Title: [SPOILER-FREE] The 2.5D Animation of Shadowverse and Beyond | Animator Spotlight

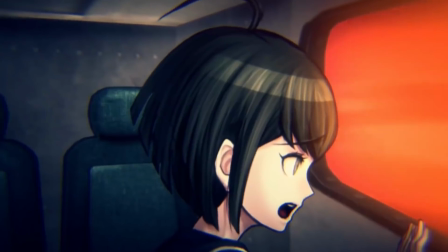[4:08]
By all means, the 2.5D cutscenes are likely the cheapest and the least technically impressive, but they're the best.
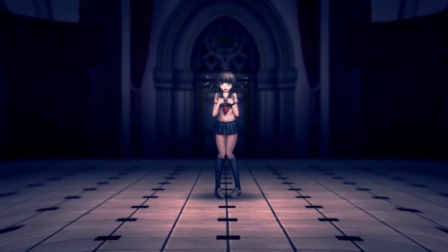[4:15]
When you've seen what can be accomplished with still images, do you really need to see them redesigned for anime or modeled into 3D?
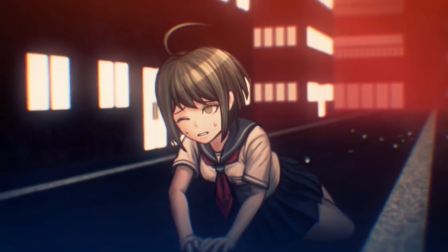[4:22]
And with limitations come great ideas. In the spoiler video, I'm now detailing some of the techniques used.
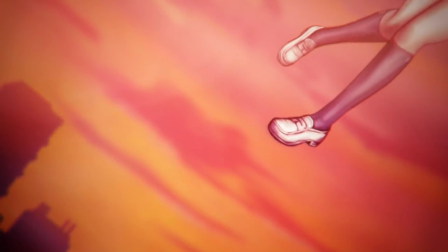[4:28]
These include using flat looping images with really basic VFX and silly exaggerations.
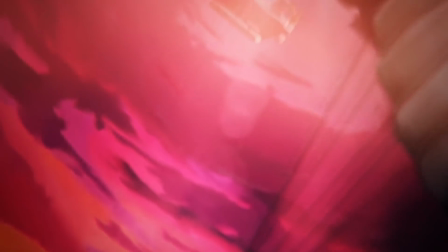[4:34]
These are things that would look awkward in full animation, but they work in this style,
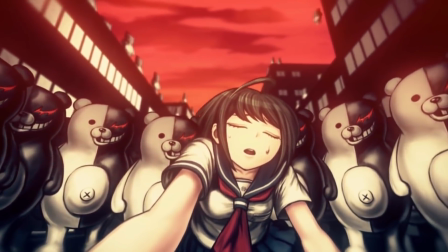[4:38]
and this style works for Danganronpa because it's built up an image of silly, yet horrifying.
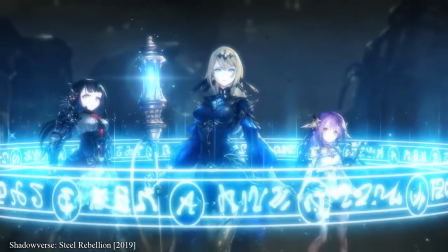[4:44]
Through the use of the virtual camera in After Effects and some clever storyboarding,
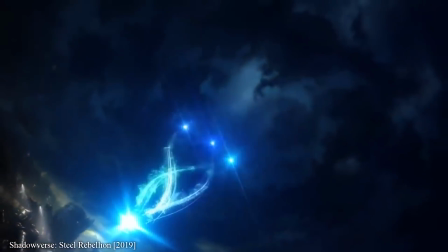[4:49]
characters can be animated effectively through moving each body part independently.
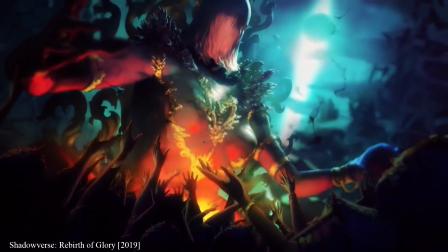[4:53]
In fact, this was the philosophy behind Live 2D,
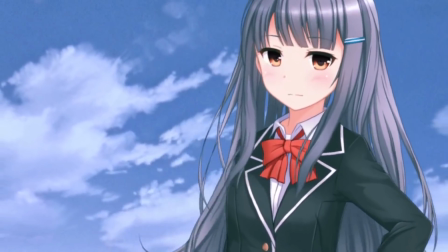[4:56]
an animation software first launched in 2008 that could turn flat illustrations into moving faces.
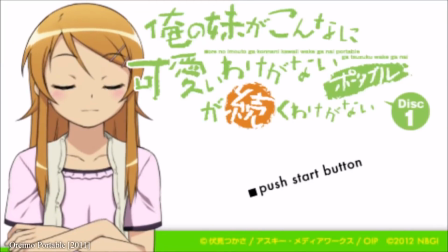[5:03]
One of the most popular uses was on the Oreimo PSP game, where along with having still images like most visual novels,
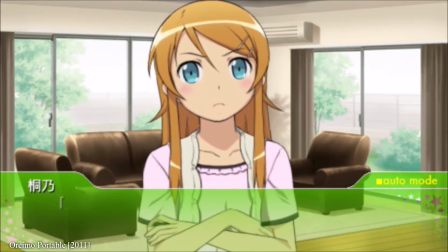[5:10]
it also had these live 2D images that were reacting and talking back to you.
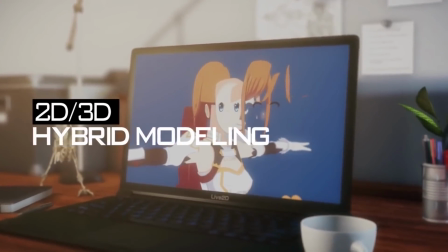[5:15]
And the more that it developed, the more that it started to appear like 3D,
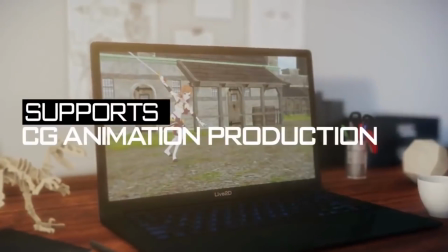[5:19]
and its eventual compatibility with FaceRig brought upon an influx of virtual YouTubers.
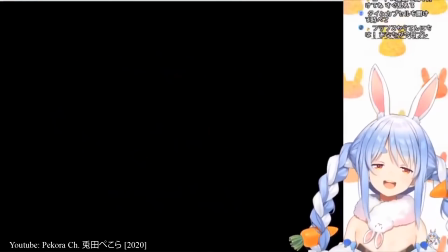[5:25] It's me, Mario! It's me, Piccola!
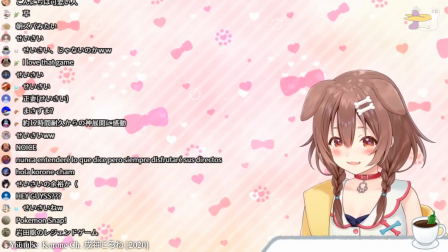[5:30]
But there's only so much you can achieve from showing the same images but in different locations.
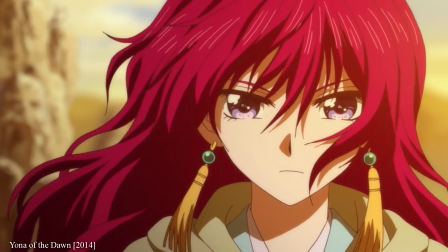[5:35]
It works fine for VTubers, but what about flowing hair? What about fabrics?
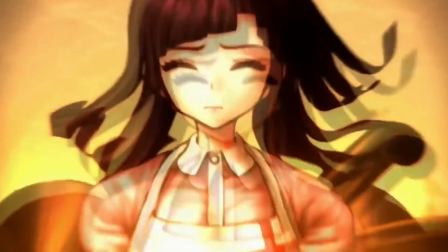[5:40]
What about breast jiggles? 2.5D can emulate a lot of things just by moving still images, but there's a limit. Or, at least there was.
Our power is yours.
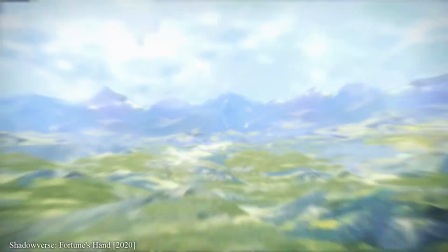[5:53] You need but wield it. There's nothing you cannot do.
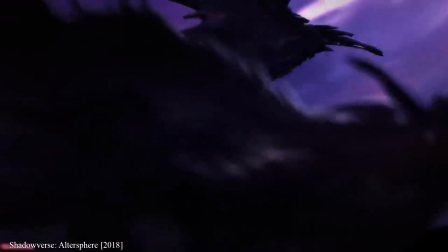[5:59]
In 2013, US-based company Esoteric Software launched a Kickstarter to improve and expand their animation software Spine.
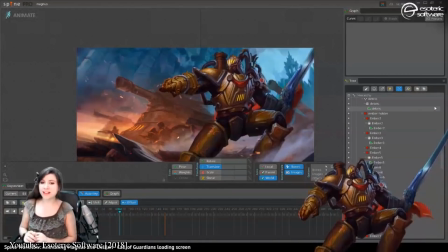[6:07]
This form of 2.5D animation takes a still image but lets you animate it as if it's a 3D object.
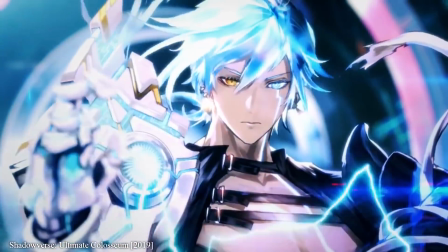[6:14]
Cygames adopted the software in 2016 for Shadowverse,
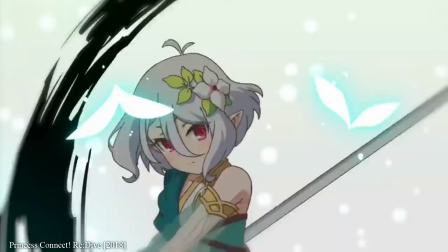[6:18]
and later they used Live 2D for the Union Burst in Princess Connect Redive, since they added deformation tools to that as well.
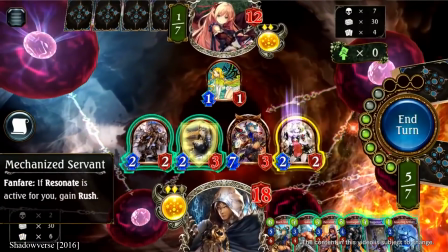[6:25]
Spine does have more control though, and it's perfect for a game like Shadowverse where the animation is on screen at all times.
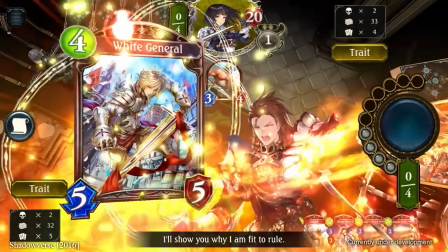[6:33]
This form of movement, which Spine refers to as 2D skeletal animation,
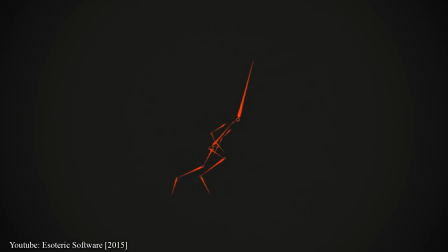[6:37]
lets you rig up illustrations with bones and meshes and deform them into unique movements.
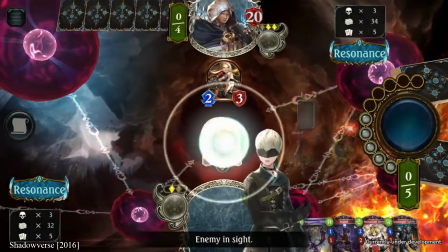[6:43]
It's easy to learn, especially if you have experience with 3D animation, but it's hard to master.
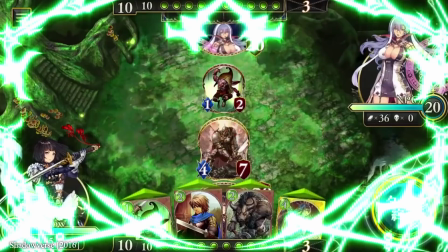[6:48]
During the closed beta test for Shadowverse, animation team manager Tsubasa Matsuoka decided that the leaders should be animated so players would be able to get more attached to them.
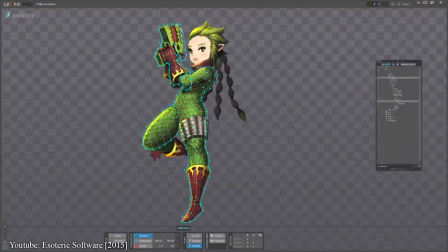[6:58]
This prompted them to pursue Spine, an animation software that already had Unity integration and wouldn't lag the game at all.
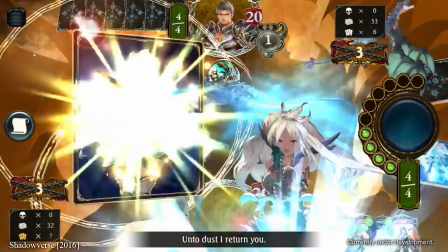[7:05]
And like Danganronpa, Shadowverse was able to maintain the appeal of each individual illustrator.
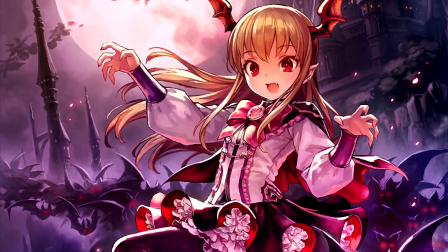[7:11]
So an artist can draw an image of Vanya and the animators can work with that directly,
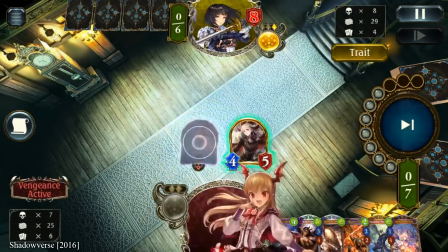[7:16]
whether that's an idle pose within the frame or her bursting out of it to evolve a card.
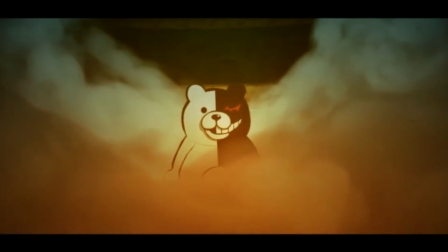[7:20]
I mentioned Danganronpa, but in terms of deforming, the executions are actually pretty limited in this respect.
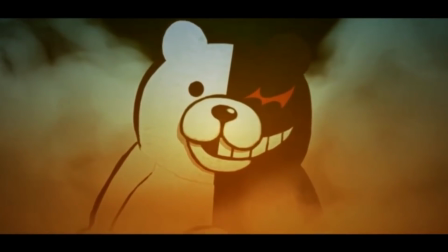[7:27]
They're definitely aware of the technology, but Danganronpa's appeal is in its limitations.
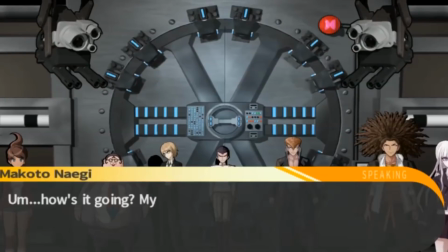[7:32]
And even when 2.5D advances as a medium, it's not always going to fit the desired aesthetic.
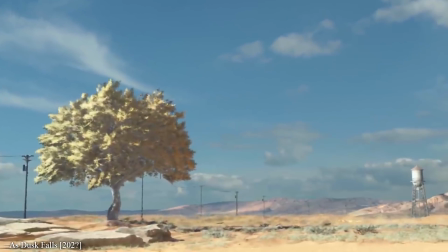[7:38]
For example, recently a game called As Dusk Falls was announced at the Xbox Games Showcase.
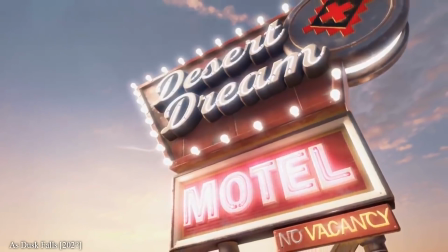[7:44]
From Interior Night, a team in London, this is the closest we've seen to Danganronpa's visual style,
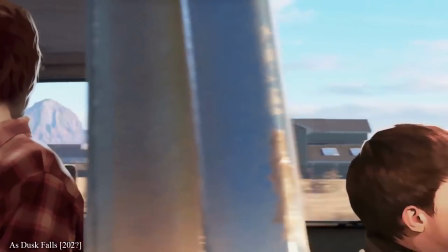[7:49]
with intentionally flat images existing in a 3D space. And much like Danganronpa, it doesn't overuse deforming.
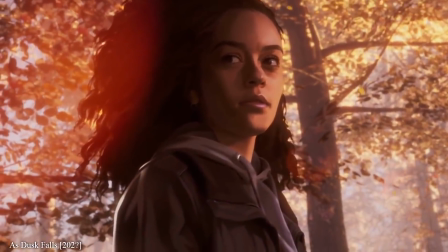[7:57]
Notes will flutter in the wind, hair will rustle slightly, but the focus is always on the individual illustrations.
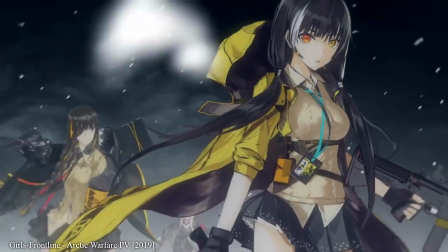[8:04]
For years it felt like illustrators didn't really have a place in animation. Their designs were overly complex and needed to be simplified.
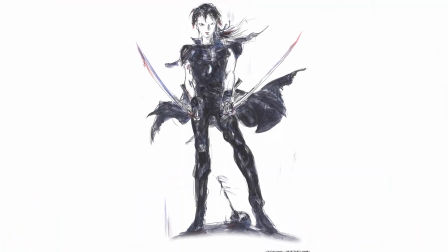[8:11]
I mean, just look at Yoshitaka Amano's original designs for Jibi-8 compared to what actually made it into the show.